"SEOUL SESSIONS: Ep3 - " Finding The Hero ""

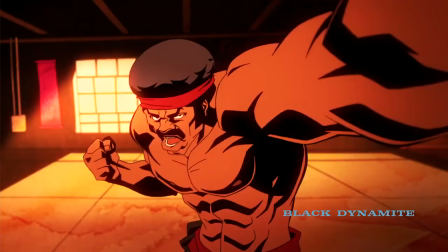Character designs are extremely important for obvious reasons.
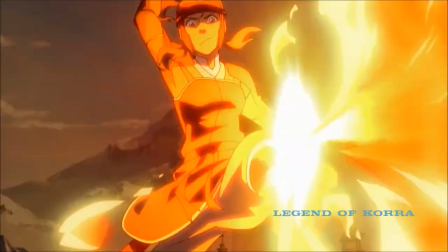Character designs are important because they're the thing that the viewer sees the most on screen throughout the show, story, or film.
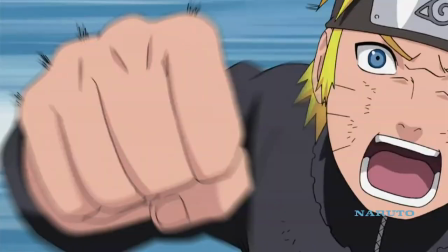And it's the one thing that guides the viewers through the story.
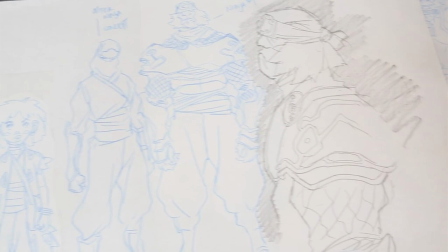So we wanted to make sure that the style that we had going was kind of classic,
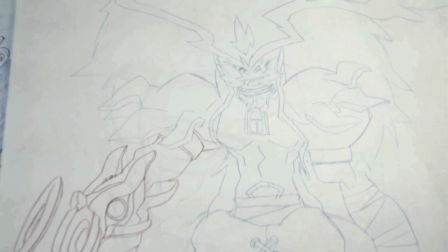but at the same time a little bit more contemporary in terms of you know what I designed for the
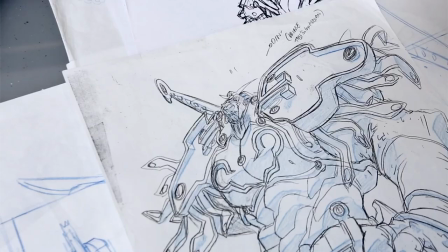actual comics comic strips so we looked through a lot of my old character designs that I had
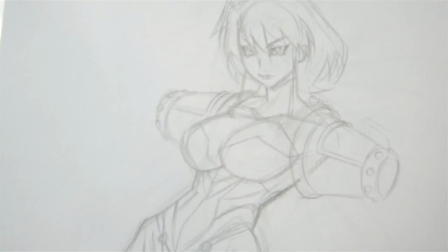developed before the graphic novel and the versions we did on the graphic novel and kind of
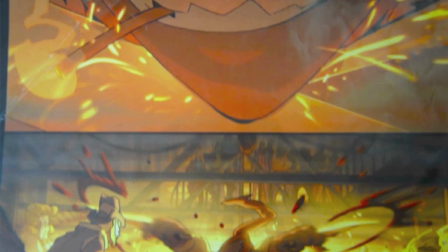combine those and streamline them for you know 2d animation um and that was really what the task was trying to maintain the essence of what it is
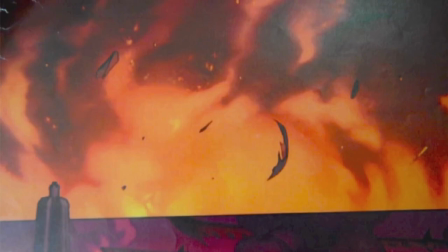we did um in the graphic novel uh but at
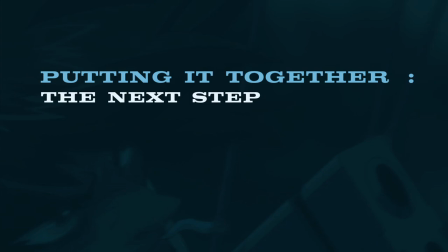the same time give it refreshing feel you know because this is the moving pictures form. So after Kim Ki-Doo and I decided we were going to produce an animated version of this
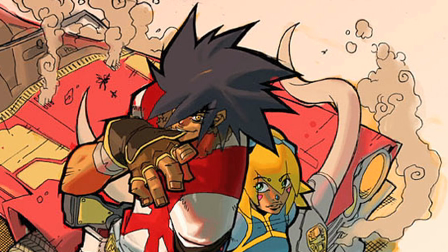this graphic now what I'm working on the first task was uh you know tackling the character design.
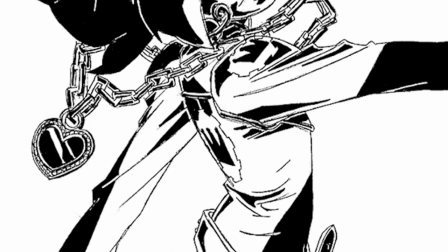I think Sam the royal droid who's our main character of the story
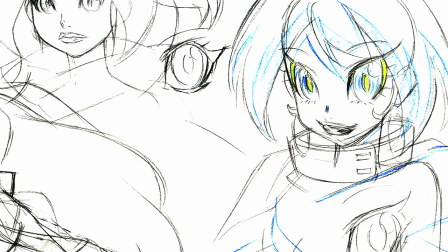she went through a few drastic changes in the graphic For the Big Marvel project,
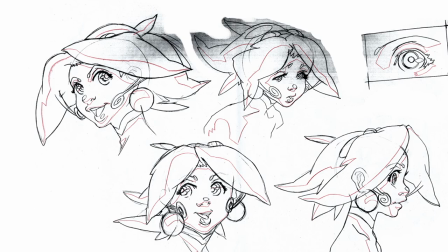I drew her as a younger girl, about age 12.
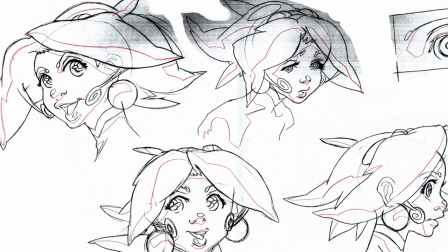But once we got started developing her design for animation, Kim Ki-do and I wanted to age her up a little bit more.
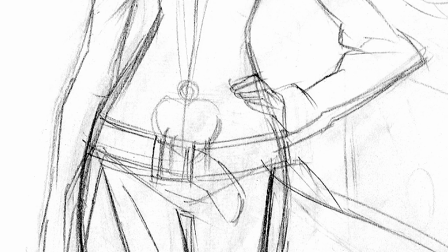So Kim Ki-do's passes on her shows her as having a bit more of a regal attitude about her, more demure, more slender.
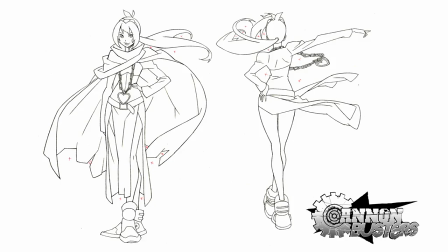But like the comic book version of her personality, she's still an experienced demure,
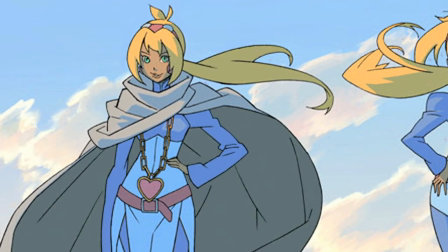having no real exposure to the outside world until she's forced to learn of the outside world once her kingdom is attacked.
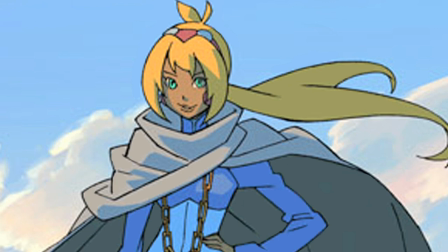Her journey represents the traditional Eurocentric fantasy aspect of the story.
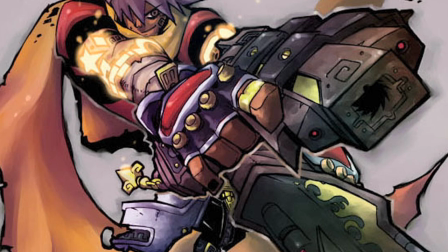Billy the Kid, the loose cannon, who's another major character to the story, he's the wild card.
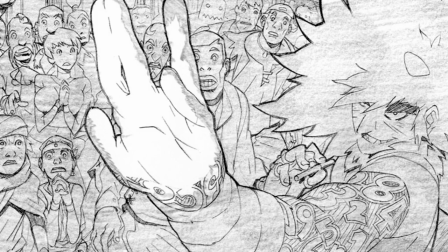He decides to help Sam on a journey. Because he's immortal, he has no real concept of fear or appreciation for life.
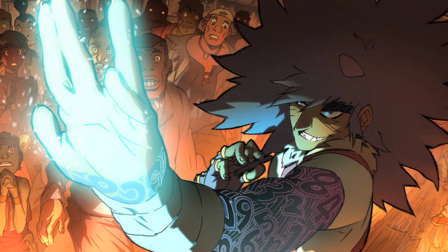This defines his personality. His design pretty much stayed the same from the look of the comic book.
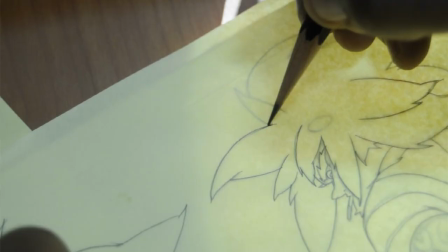I think he got a little bit crazier with his hair in the final animation, if anything.
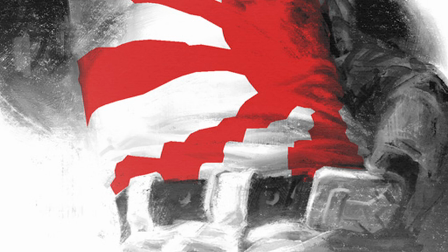I gave some nods to some of the Japanese anime to show what we like with this character by giving him an American gunslinger feel.
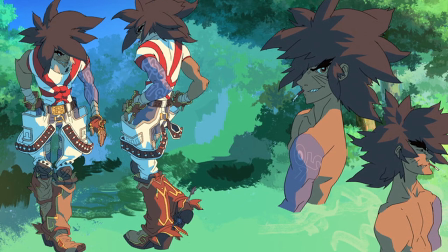He's such a fun character to draw, and his power is really cool, and because he drives a coin-operated Cadillac.
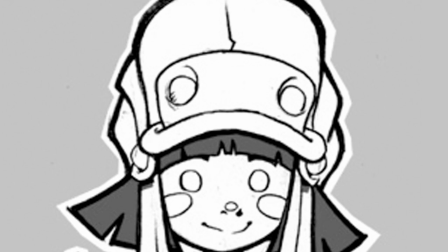His journey represents the spaghetti western aspect of the story.
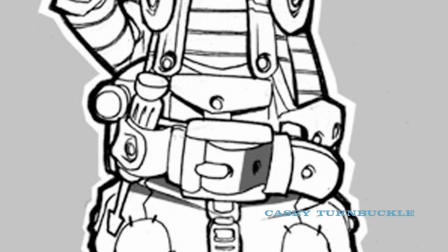Casey Turnbuckle, the discarded repair droid and Sam's eventual best friend, she's another major character from the story.
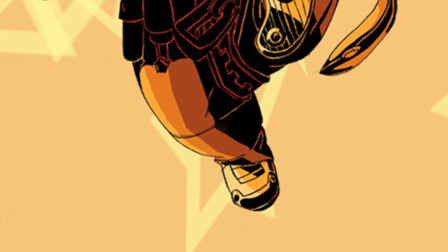She's the grease monkey with short-term memory loss. She can repair, fix, and make anything mechanical.
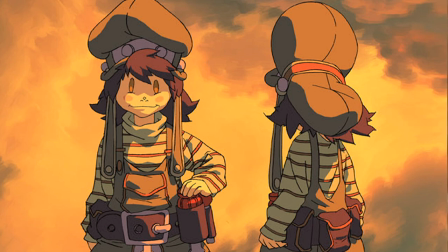She's kind of like a pint-sized MacGyver. She pretty much stayed the same as well in regards to her design from the graphic novel to the animated version,
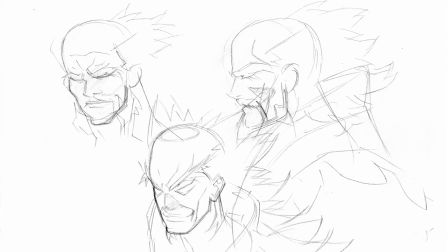especially since I did her model sheet myself. Her journey represents the more steampunk aspects of this project.
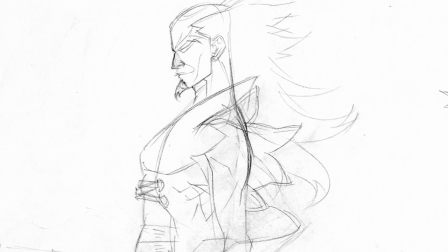Nine, the masterless warrior with a terrible past.
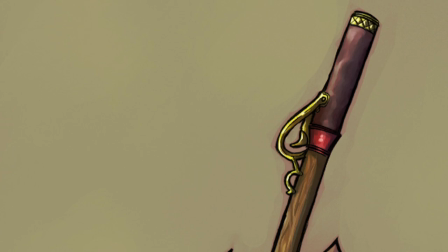He's the greatest swordsman never known, number nine of the legendary 47.
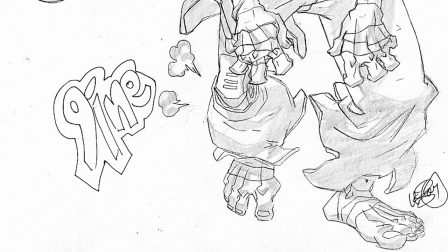He doesn't speak. The only talking he does is with his sword. He changed quite a bit from my original design.
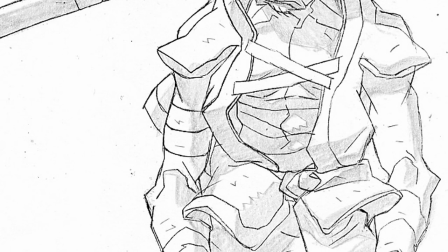Because when I originally designed him, he was, you know, to be an offbeat, drunk samurai, which made his face look really old.
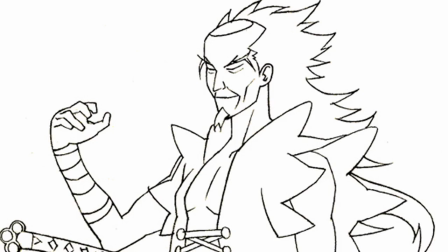He kind of looked like Naotokun's grandfather from Fuli Kuli in the face. And as the years went by, I decided to change him.
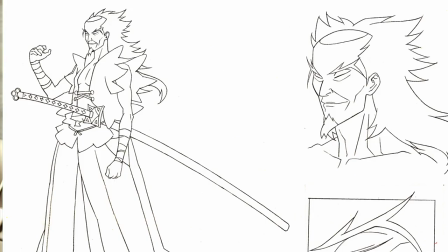So we eventually changed him a little to make him a bit more appealing. Gave him some long hair.
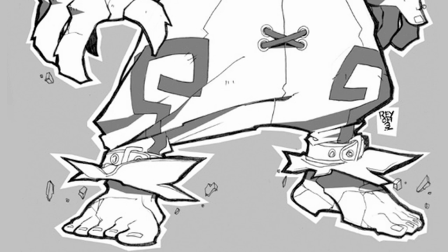But he still has a bald spot. He represents some more Edo period Japan aspects of the story.
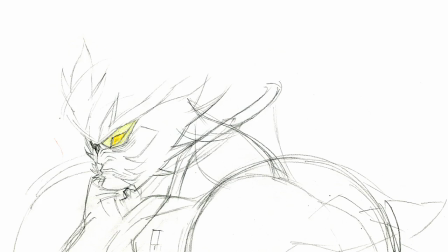Locke, one of the story's main antagonists. He's the only being in the world who can use magic in a time when magic is extinct.
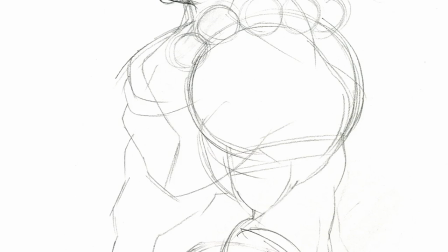And this makes him terrifying and unstoppable.